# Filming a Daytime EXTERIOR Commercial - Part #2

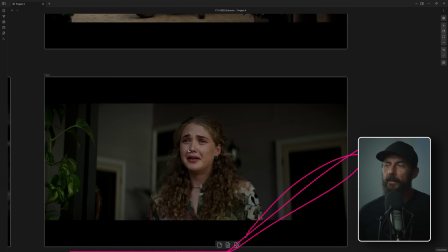[12:20]
So we end up just going with the overhead and still having all of the blacks in place, but we just left it like, just looks kind of natural this way. And I mean, it does make sense because in the wide, if we come over here,
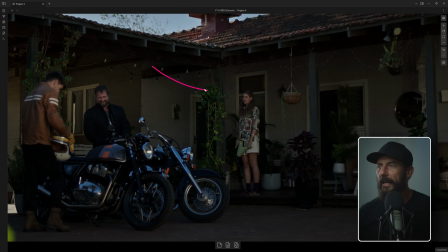[12:33]
in the wide, like you wouldn't have light coming this way, even though that's what I wanted. It just didn't make any sense. So we just used, because we had our overhead in here, as you come in, imagine her, we just also turned her out a little bit more to fake that conversation rather than looking this way.
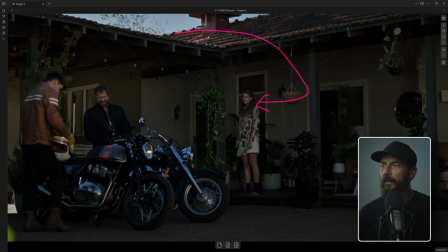[12:50]
And then the overhead just gives you like a natural wrap from overhead. And even though we blacked everywhere, it just lets a little bit more in on the edge.
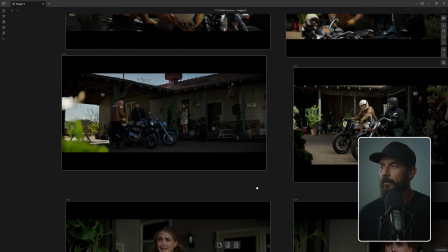[12:59]
And that's how you end up with this look, okay? Which is these two.
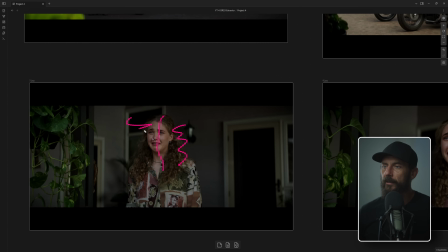[13:05]
Here, you can feel way more level on this side than on this side. Even still, like let's come back to our behind the scenes shot.
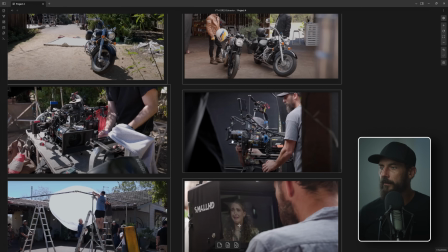[13:15]
Where is it? Yeah. So this is the shot happening, right?
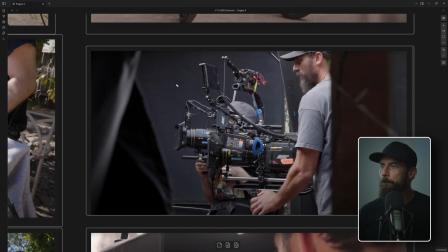[13:21]
Even still, this is us filming this shot. Look at all the neg that is all around on the key side, right? This is the side that the key light is coming from. Oops.
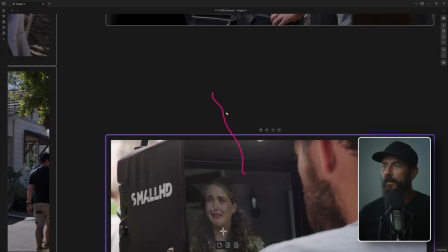[13:33]
And we've got just neg everywhere to get that limited amount of tiny, tiny, tiny little leak.
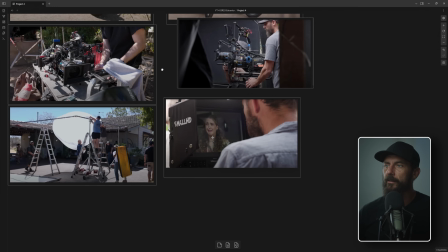[13:41]
Actually, this is a good shot. I forgot to talk about this.
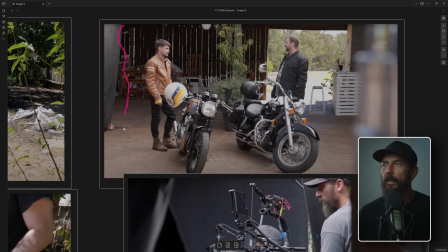[13:44]
This is a good shot of just how much neg and how close it is for all of the stuff looking this way on these two. Right? And you can see the difference in the ground between natural sunlight and under the overhead, right?
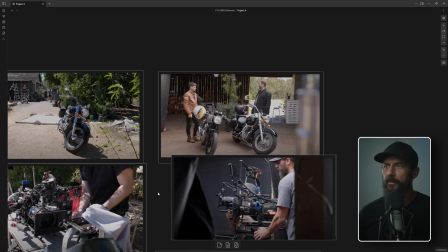[13:57]
Big, big, big, massive difference. So overheads are your friend.
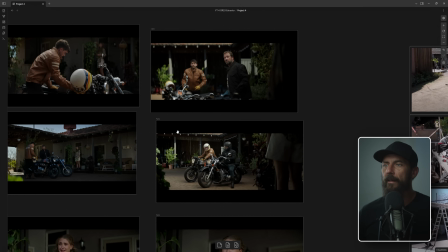[14:01]
The problem that people run into when they have overheads is that they don't close up the sides. If you don't close up the sides with neg, it looks really, really bad.
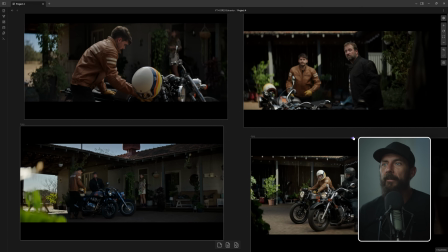[14:12]
It looks really, really fake and super unrealistic. Now, does this look realistic? No. Does it look better than not closing up the sides? I think so. Why? Because at least we have some contrast and some crunch and some shadow and some darkness. Anyway, that's what I like.
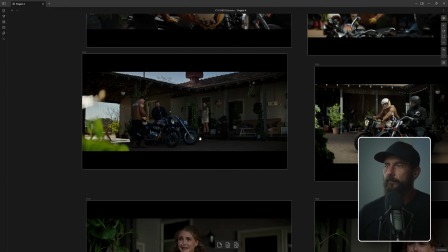[14:30]
Okay, what else do I have to talk about? Oh, well, let's just talk about the wide then. So finally for the wide, now we've left this until the last thing.
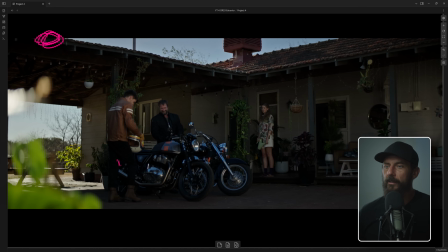[14:38]
The sun now is over here. You can see this shadow in here is growing, starting to creep in. But all of this now is all in shadow, which sets up our flatness, which matches, at least in a world, and this is straight out of the camera, these stills, you can start to balance them and make them feel way more realistic. So we can lift her up,
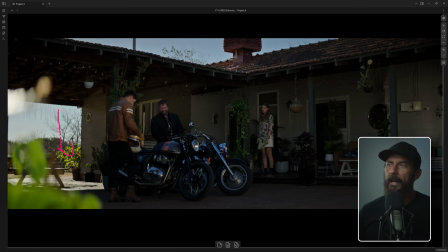[14:58]
we can lift their faces up, we can bring down this in the background, we can raise the sky up a little bit if we want, if we feel like that's too far down.
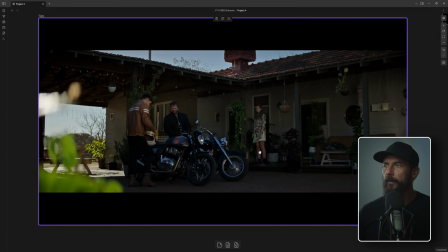[15:05]
But even in the wide shot, like what are we looking for? We're looking for shape, right? We're looking for different angles, different layers on top of one another. We've got the trees, we've got the sky, then we've got the house itself, then we've got the picnic table, then we've got them, then we've got this.
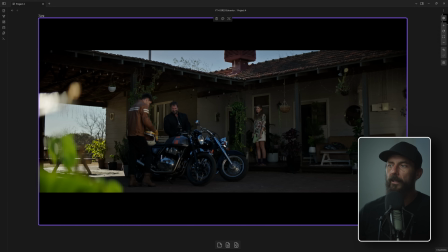[15:22]
You know, you're talking 6, 7 layers in a wide shot. And what we don't want to do is just be flat plonk on them, because that looks like hot ass and we don't want that.
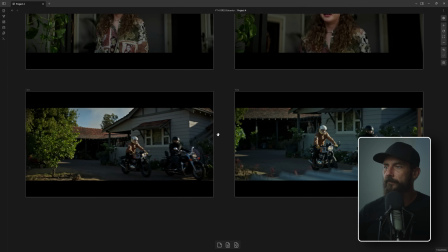[15:32]
Next is our leaving shot. Leaving shot, this is 2 cameras right at the end of the day.
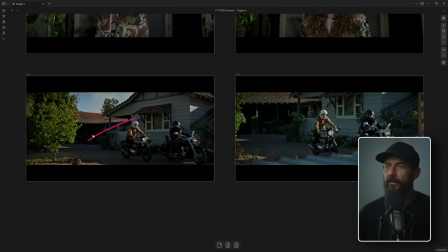[15:37]
Now you can see how far out that shadow on the ground has gotten.
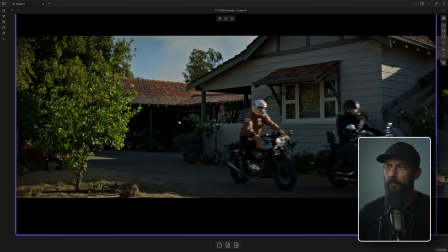[15:41]
All right, look at how far now that shadow has gone from back there on that, when we were looking at the 2 shot that direction, to now it's way out here.
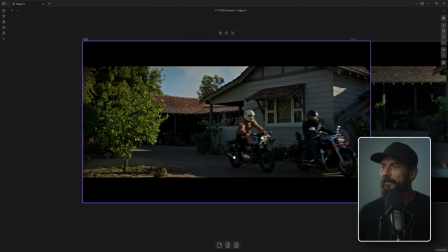[15:49]
So much, much, much different. And what we did here, I'm pretty sure, let's see, is it in this shot?
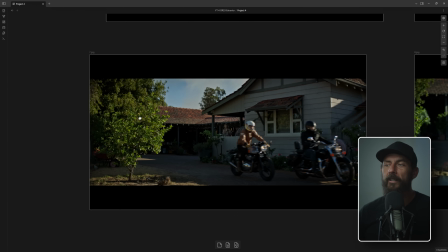[15:58]
No, I'm pretty sure what we have here, this is one time sun sandwich, is she's in here and there's just no level for her, right, in there.
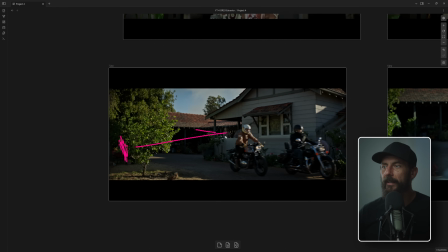[16:07]
So I'm pretty sure we have parked over here an 8x, just pushing a little bit of level back into the house. But here, I like this one better than, if you remember the board shot. The board shot was from a crane shot over here looking this way. Well, looking this way, they ride past us, so wiping the frame, which is kind of nice.